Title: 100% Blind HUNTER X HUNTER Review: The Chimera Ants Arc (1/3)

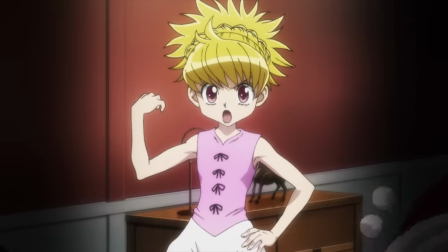(23:57)
In fact, a great scene takes place where even Biscuit takes Killua to task and tells him that either he overcomes this issue he seems to have trouble with,
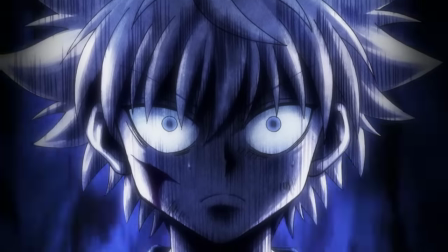(24:03)
or he must leave Gon's side immediately.
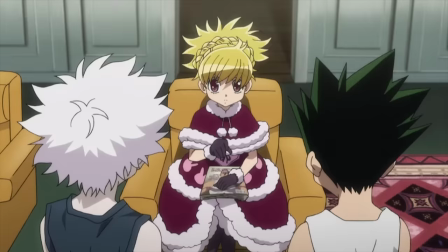(24:06)
The stakes are high for sure, but even then I couldn't help but think, Why is no one taking Gon to task about his issue nearly as harshly?
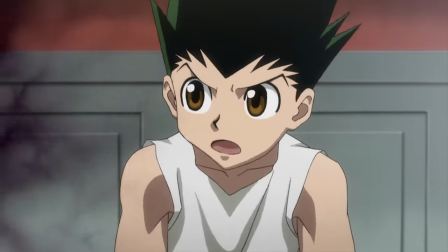(24:13)
And then this happens
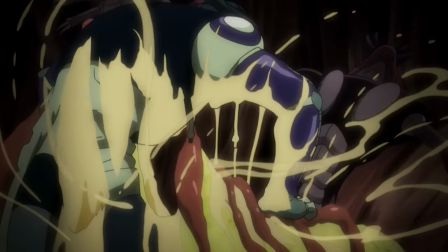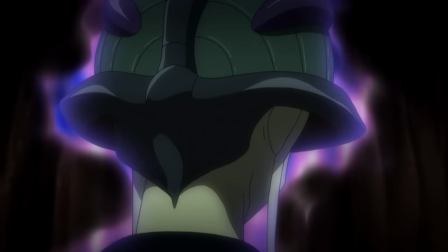(24:24)
So all the while we are watching the boys slowly progress and try to perfect their nen in order to overcome their targets Knuckle and shoot we have the
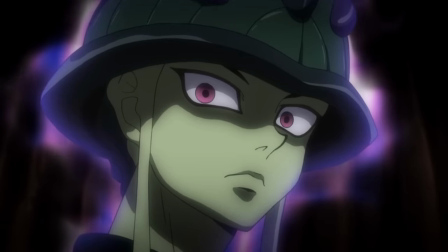(24:31)
stakes get worse and worse and worse elsewhere And interestingly this is where this side of the conflict starts to come into its own for the
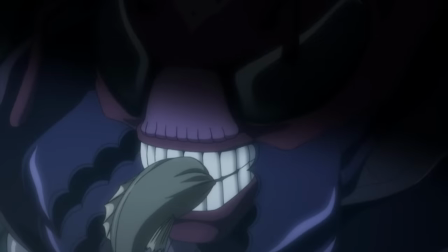(24:38)
longest time This section was just about the emotionless Queen making babies and her offspring running amok gathering more resources but this time, the king is here.
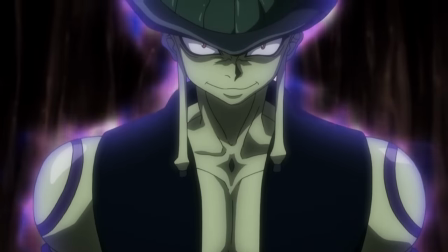(24:46)
Alright, so, uh, I get the feeling this is a long-running and exhausted joke, but I'm gonna say it anyway.
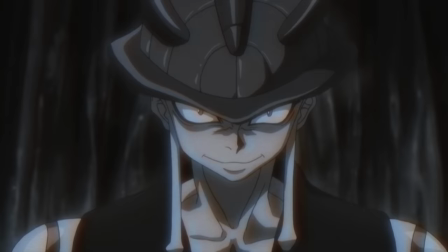(24:52)
This king guy is such a rip-off design-wise of Cell and Frieza from Dragon Ball.
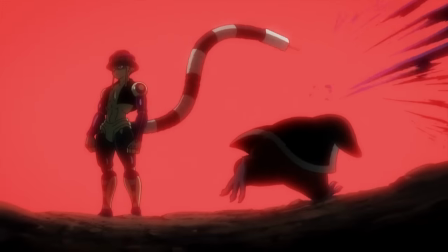(24:58)
But hey, uh, at least it's scary.
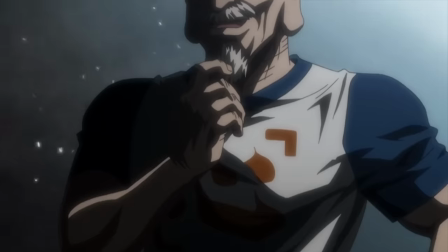(25:01)
Furthermore, with a now-defected ant letting Notaro know that he has no chance against this new king, the hype levels rise even further.
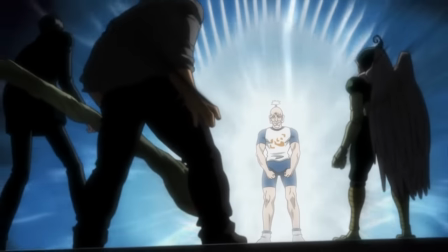(25:09)
Plus, Notaro powering up is friggin' awesome. With all of these different elements and interactions, all of this is starting to feel a lot more like Dragon Ball, and I'm here for it.
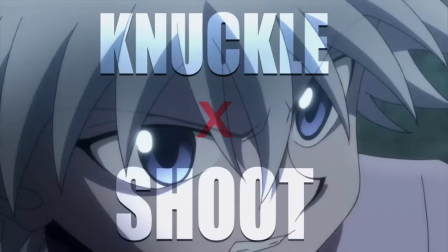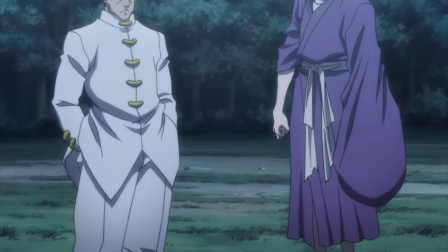(25:25)
Alright, so look, this is the last day that Gon and Killua can fight them and qualify to help Natero in his effort with the Chimera Ants.
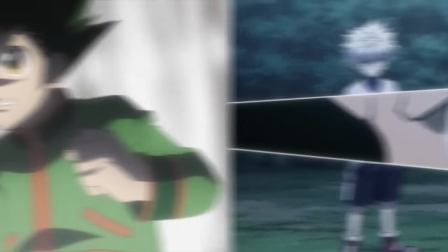(25:32)
They've gotten a ton stronger in the last month, and now it is go time. And the battle Gon has with Knuckles is phenomenal, one that depends on your knowledge and expectation to deliver its message.
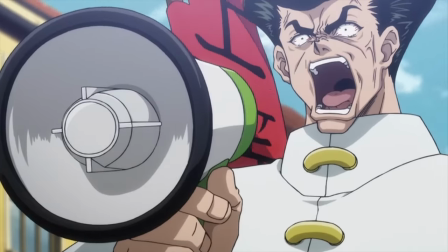(25:41)
Obviously Knuckle is an endearing character, and I do love him, but I also love the mechanics of Knuckles' Nen, which force Gon to be strategic and efficient with his movements.
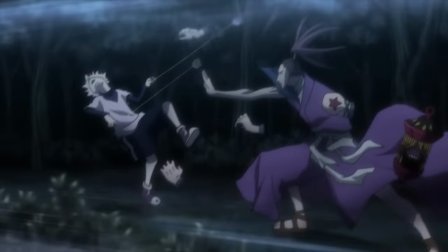(25:50)
He can't rush in. It's a great pairing in combat. Killua's fight, with Shoot on the other hand, who forces him to be more direct and confident in his movements, is also great.
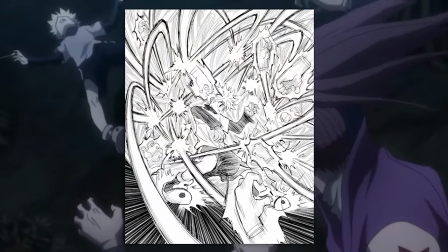(25:58)
That fight in particular has some sublime paneling that captures the frantic, stressed out, and disorganized nature of the encounter.
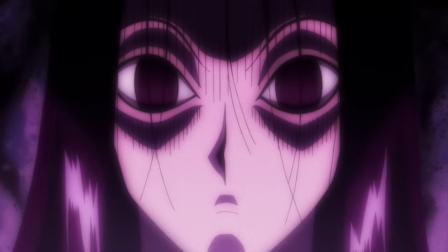(26:04)
Perfectly captures the chaotic, cluttered, and uncertain thoughts of Killua as he tries to make sense of everything that's going on.
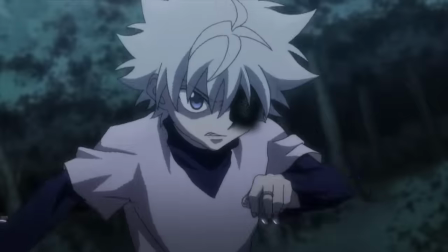(26:10)
It's unlike any fight in the series and stands out all the more because of that fact. As it should,
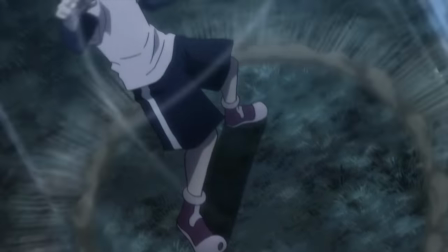(26:15)
this is a pivotal moment for the young one-time assassin turned hunter to prove to both his mentor and to
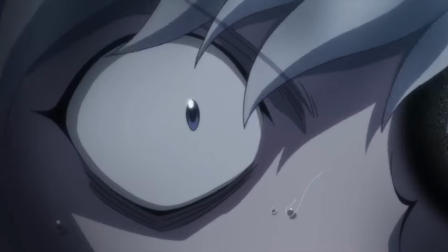(26:20)
himself that he is his own person and that he is in control of his life and decisions,
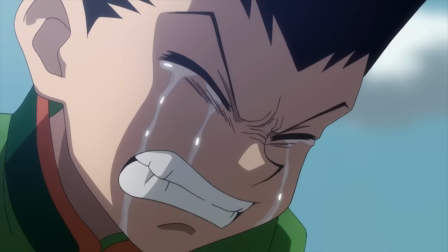(26:25)
not anyone else. And they lose. Gon now has no Nen for a month due to the after effects of Knuckles' Nen and Killua,
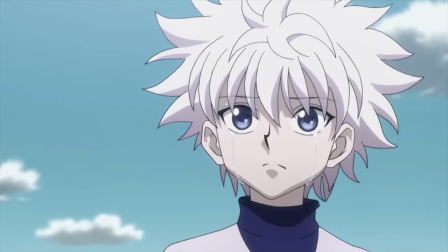(26:33)
in his own mind, knows that he must protect Gon, ironically, while he's defenseless and then leave him forever.
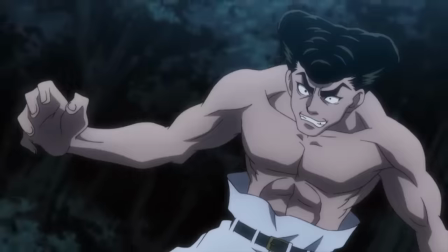(26:39)
This was such a remarkable place to leave this story, such a low point, and it's brilliant.
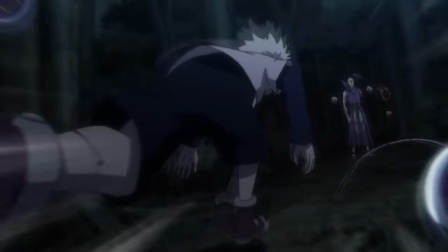(26:45)
Gon and Killua did face off against their respective targets, but they did so while showing that they both still have the same problems.
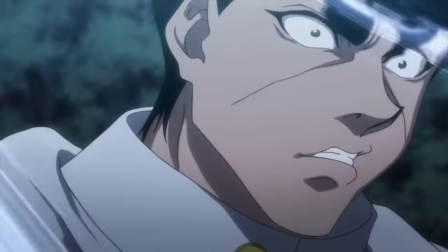(26:52)
Gon went headfirst into the battle with Knuckle time and again, and while it proved to be great training,
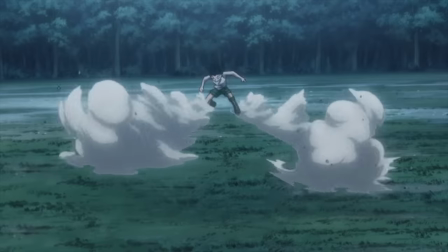(26:56)
it was the same straightforward and unflinching approach which proved to be his downfall in the last encounter before he was ultimately defeated.
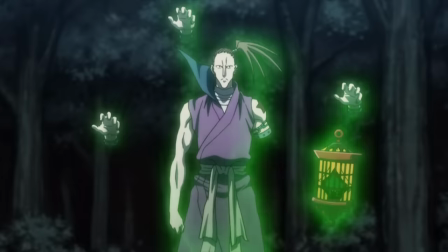(27:04)
And Killua, while he did eventually face him, he did so at the last possible moment.
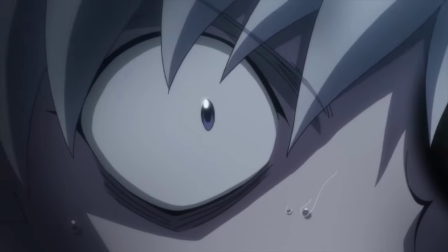(27:09)
Which means these decisions these two kids made throughout this mini arc could have been
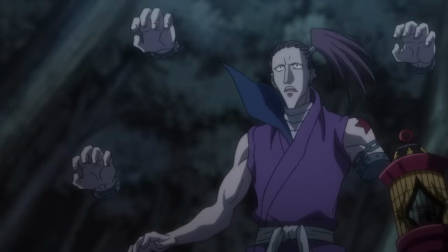(27:14)
Indicators for its ending to us as an audience if we were paying attention We could have seen this coming.
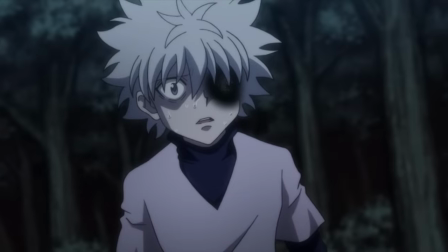(27:19)
This is such a brilliant section of the story and then there's well
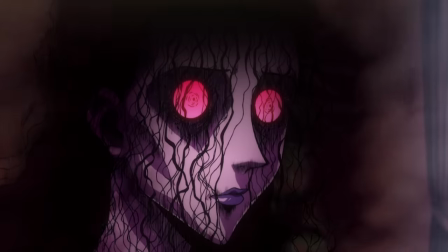(27:25)
This character despite lacking I assume any higher soul is very much the heart and soul of this
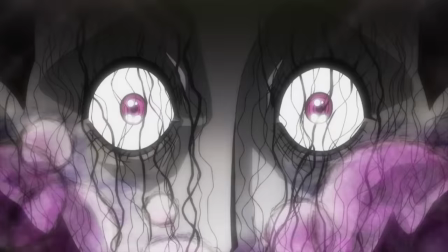(27:30)
arc section She is so damn funny in this manga But again,
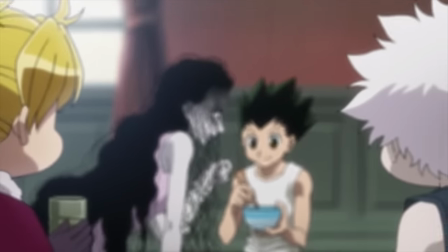(27:35)
there's this weird 22-year-old girl now being pacified with a possible date and relationship with a 13-year-old boy and gone,
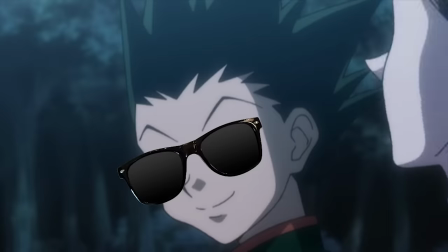(27:44)
who happens to be, by the way, a real ladies' man, and I don't know how to feel about that. But it does help to facilitate one of the best Killua moments in the entire series.
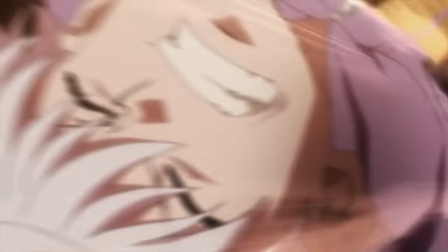(27:52)
The fight against this random chimera ant he encounters pushes Killua more than I think any moment in the series has pushed him.
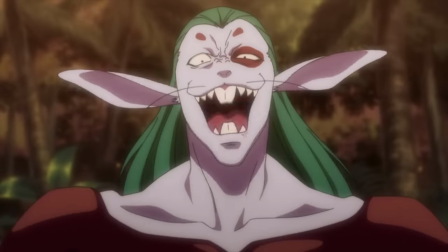(28:00)
He is petrified, shaking and seemingly not at all emotionally prepared for this encounter.